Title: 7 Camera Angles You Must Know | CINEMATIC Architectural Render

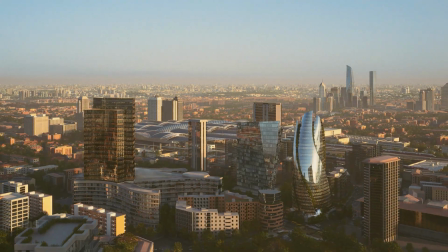[0:00]
If you have a scene that was well modeled and textured, but still it looked average, then the problem might just be your camera angle.
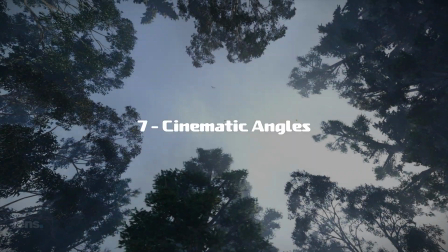[0:06]
In this video, I'll show you seven cinematic angles you can start using today to instantly improve the quality of your renders.
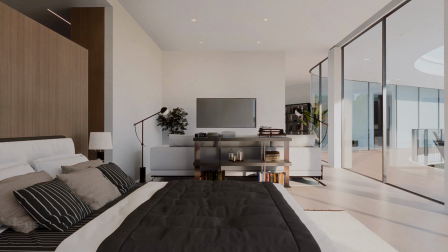[0:18]
Whether you're visualizing a skyscraper or a cozy interior, camera angle defines how your viewer experiences the scene.
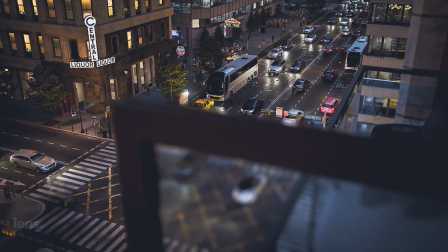[0:25]
Today, we'll break down seven game-changing angles, from dramatic lows to elegant overheads, and more importantly, when and why to use each one.
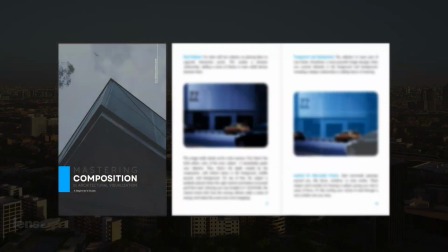[0:34]
If you enjoy this type of content, don't forget to check out my ebook, Mastering Composition in Architectural Visualization.
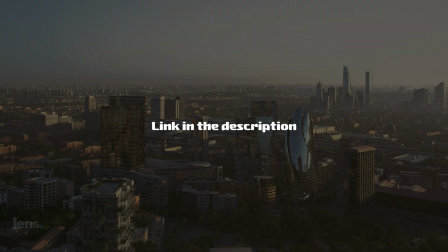[0:40]
It's packed with techniques like these and more. Links in the description. The first one is using a low camera angle for power and dominance.
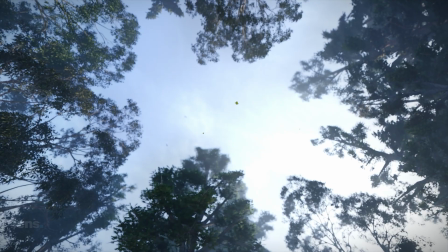[0:48]
You want your subject to feel strong, important, or monumental. You can frame upwards, but don't distort your scene too much unless it's a style you are going for.
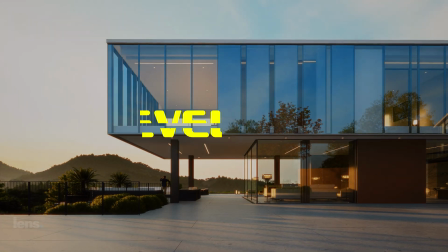[0:57]
The next one is using an eye-level camera angle for realism and balance. You want the scene to feel grounded, relatable, or observational.
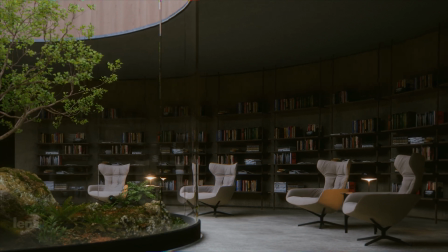[1:05]
This works well as it mimics how people actually experience space.
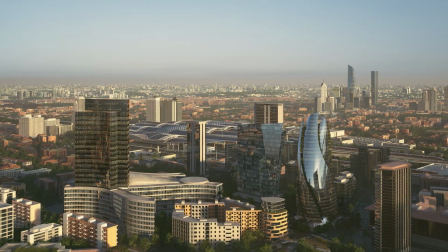[1:13]
Third one is using a high angle shot for context and scale. You need to show how your building fits within its environment.
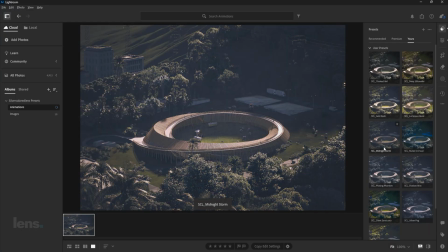[1:20]
Here's a quick tip. Use my Lightroom presets to make that light and atmosphere prominent from above.
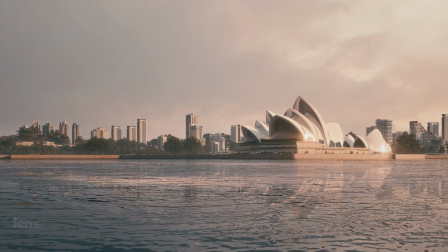[1:30]
Next, use a wide shot camera angle for spatial drama. You want to emphasize space, openness, or environmental storytelling.
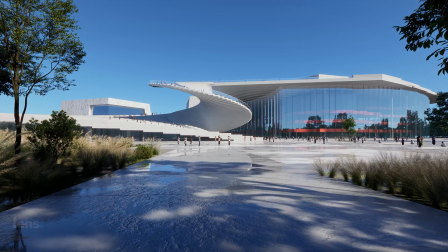[1:38]
You can use the rule of thirds here for balance and tension. Number five is using a framed shot for depth and mood.
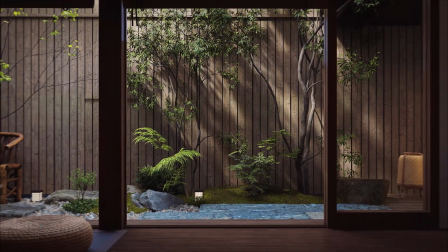[1:46]
You want to add intimacy or focus the viewer through a visual window. This helps create a narrative like someone discovering the space.
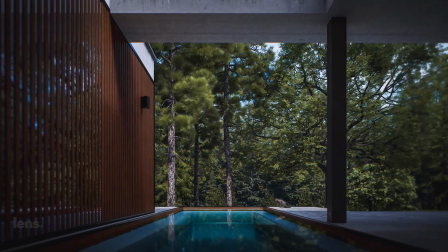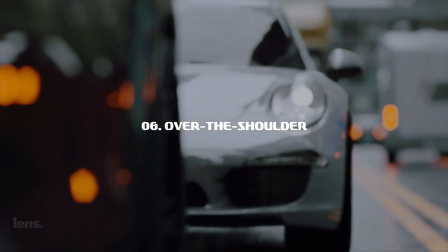[2:01]
The next one is using an over-the-shoulder camera angle for immersion and a first-person view of the space.
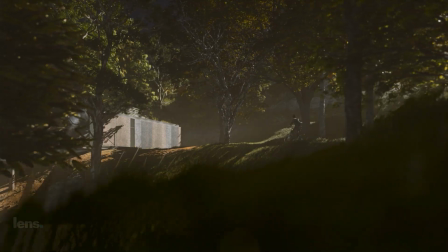[2:07]
You want the viewer to feel like they're inside the scene, which is great for animations or stills.
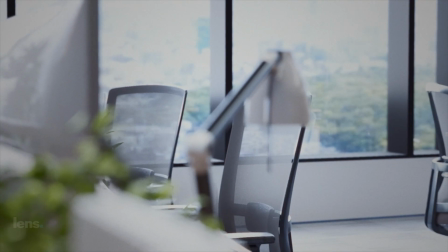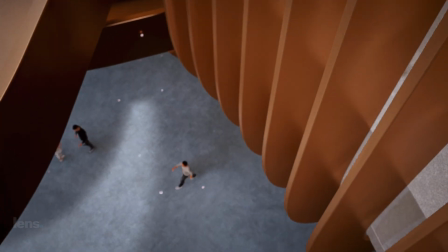[2:18]
Last, but not the least, is using a tilted camera angle, also known as the Dutch angle, or tension or artistic flair.
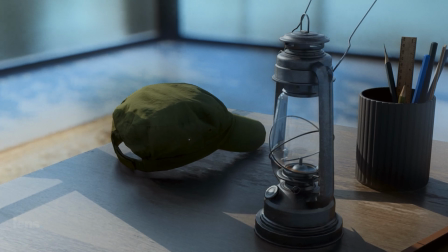[2:25]
This enables you to create unease, energy, or break symmetry. and use this carefully as too much of it can make your shot look disconnected or distracting.
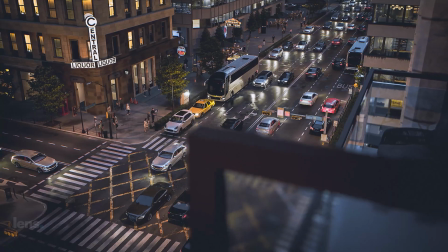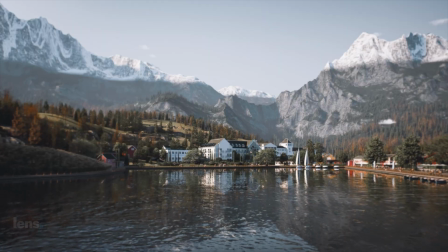[2:40]
Each of these angles can totally shift the emotion of your render. If you want to enhance it further, combine it with the right color grading and you will have a cinematic scene.
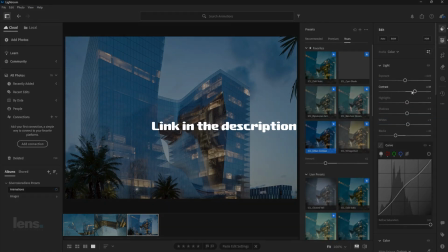[2:49]
So go ahead and check out my cinematic lightroom presets in the description section below.
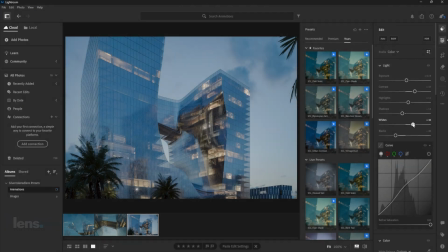[2:54]
Here's a challenge.
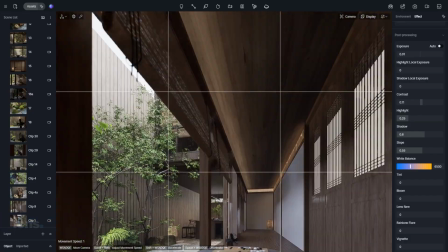[2:55]
Open one of your recent projects and instead of picking your default camera position test out three of the seven angles we just covered render quick
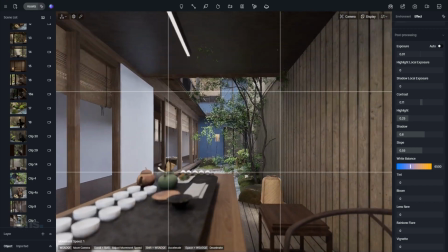[3:03]
previews compare them and ask yourself which one tells the best story if you want me to feature your work in my future videos send me a dm on
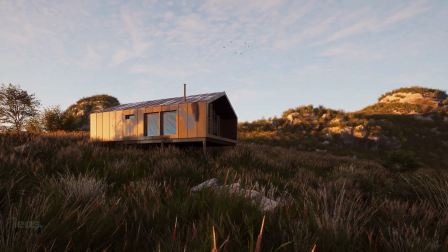[3:12]
my instagram or send me an email let's summarize the seven camera angles low eye
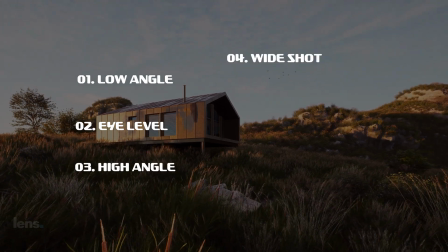[3:17]
level aerial or high angle shot wide framed over the shoulder and the Dutch angle.
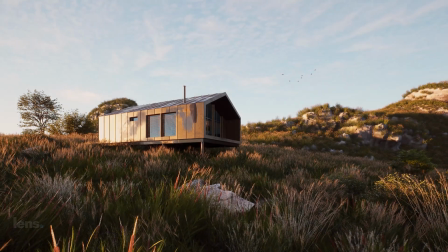[3:23]
Remember, these are tools for emotion, story, and connection.
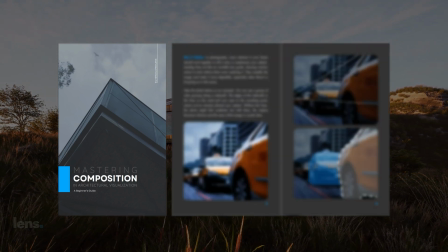[3:28]
To go deeper into visual storytelling, check out my ebook, Mastering Composition, and my Lightroom presets to instantly enhance your renders.
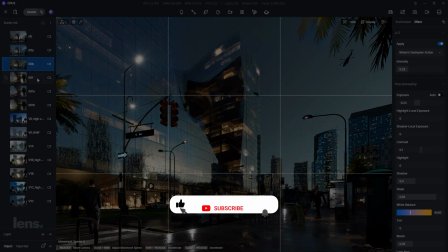[3:39]
Don't forget to like this video if it gave you some value and subscribe if you haven't already.
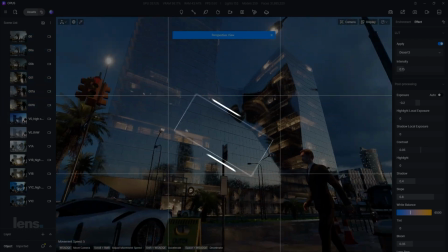[3:44]
Let's keep creating visuals that leaves a lasting impression.
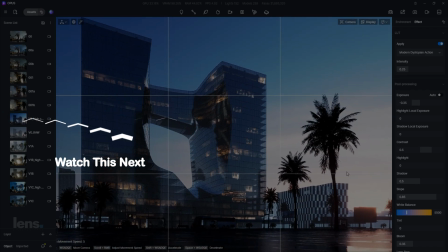[3:47]
If you're ready to fix those flat renders, then watch this next video where I walk through why most scenes fall flat and how to fix them with just a few smart composition tweaks.